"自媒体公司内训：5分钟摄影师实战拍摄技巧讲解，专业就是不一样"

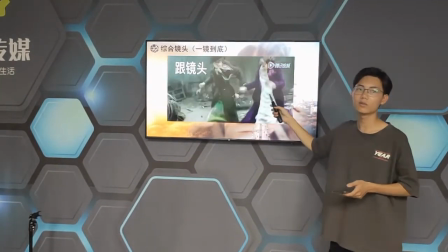(4:00)
对还有这个这个镜头它为什么会抖动因为它就是要让你感受到这个环境
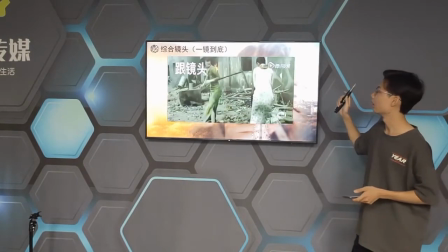(4:08)
它是一个很紧张很激烈的一个氛围的情绪
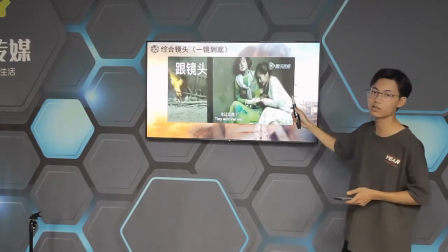(4:14)
所以它会不停地在拍摄的前期它就会一直这样去懂懂
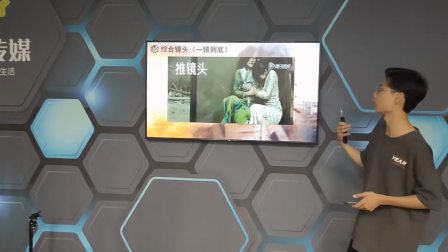(4:19)
它会告诉你现在是很不稳定的一种状态还要让你同时体会到这种状态所以它的镜头是懂懂是很严重的
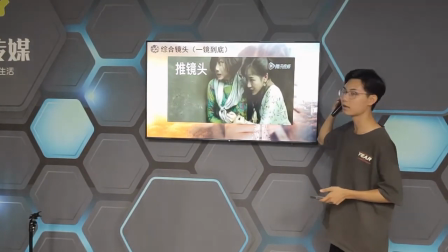(4:28)
但是你不会出戏你会把情绪融入到这个画面里面
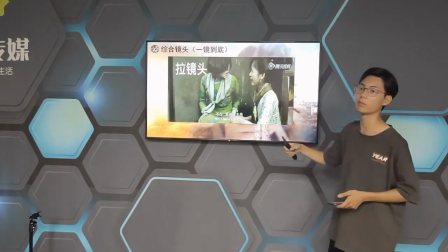(4:33)
你不会因为这些抖动影响到所以一般我们与云术的画面我们尽量让它与云术抖动的画面像是一些武打片
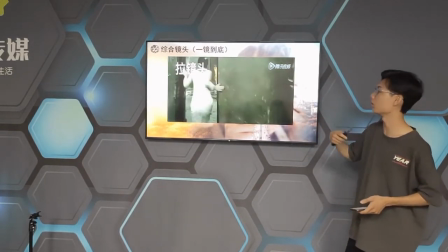(4:42)
还有战争片这些情绪比较激动的片子还有一些恐怖片才会使用这些抖动比较严重的镜头
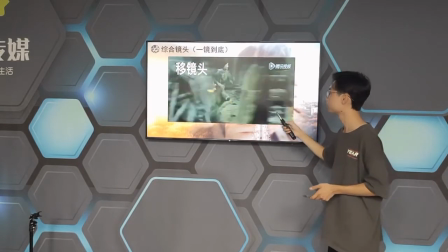(4:49)
他们是故意这样子的为的就是引起你一种情绪一镜到底反而是最难拍的最难拍是为了
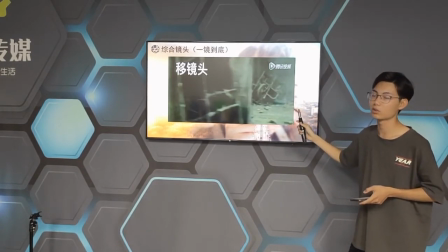(4:57)
只要中间有一个小小的细节他在失误,他整个镜头就要重来
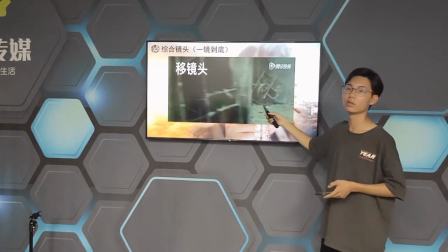(5:03)
无论这个镜头是拍了几分钟他整个镜头拍了将近四分钟
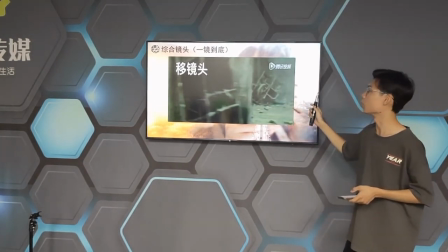(5:09)
对,四分钟的话那这四分钟,只要里面有一秒钟有人出穿,比如说穿班了整个镜头都要重来
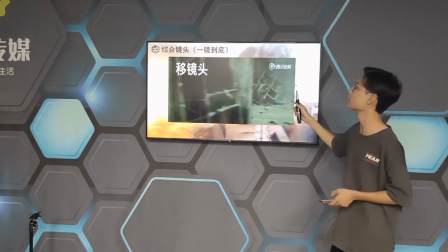(5:18)
所以一镜到底是最难拍的东西就一定到底这个可以推荐大家去看一部电影
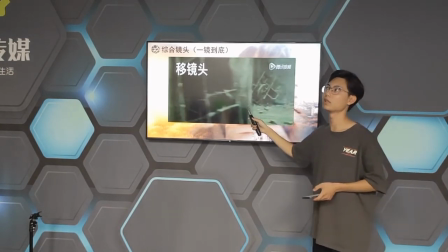(5:23)
叫做今年的早应该是过年左右应该网上都有支援的
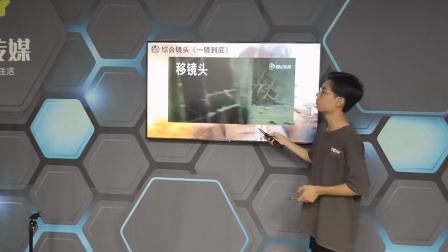(5:29)
叫做1917是一部战争片全片是很难看出
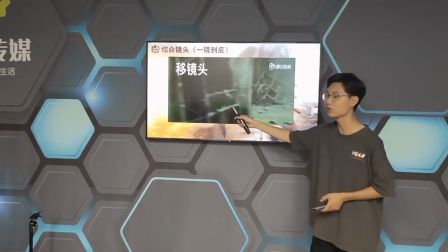(5:36)
你很难看出它到底难了解整个就是两个小时的电影就是一镜到底
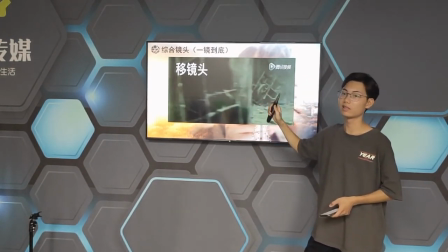(5:42)
就是让你感觉让你感觉就是好像直接就拍出来了对 直接就拍出来了但其实它在里面有有稍微剪过几下
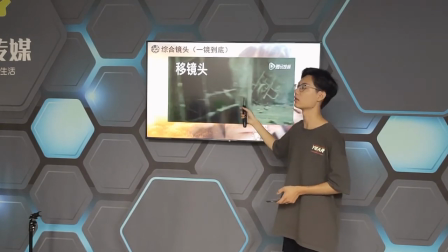(5:49)
就差不多几下但基本上说大部分都是一镜到底两个小时是我觉得还算是挺好的一部片子
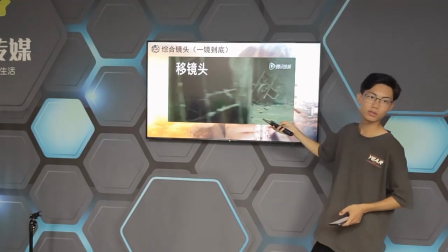(5:56)
因为它是拿去冲击奥斯卡的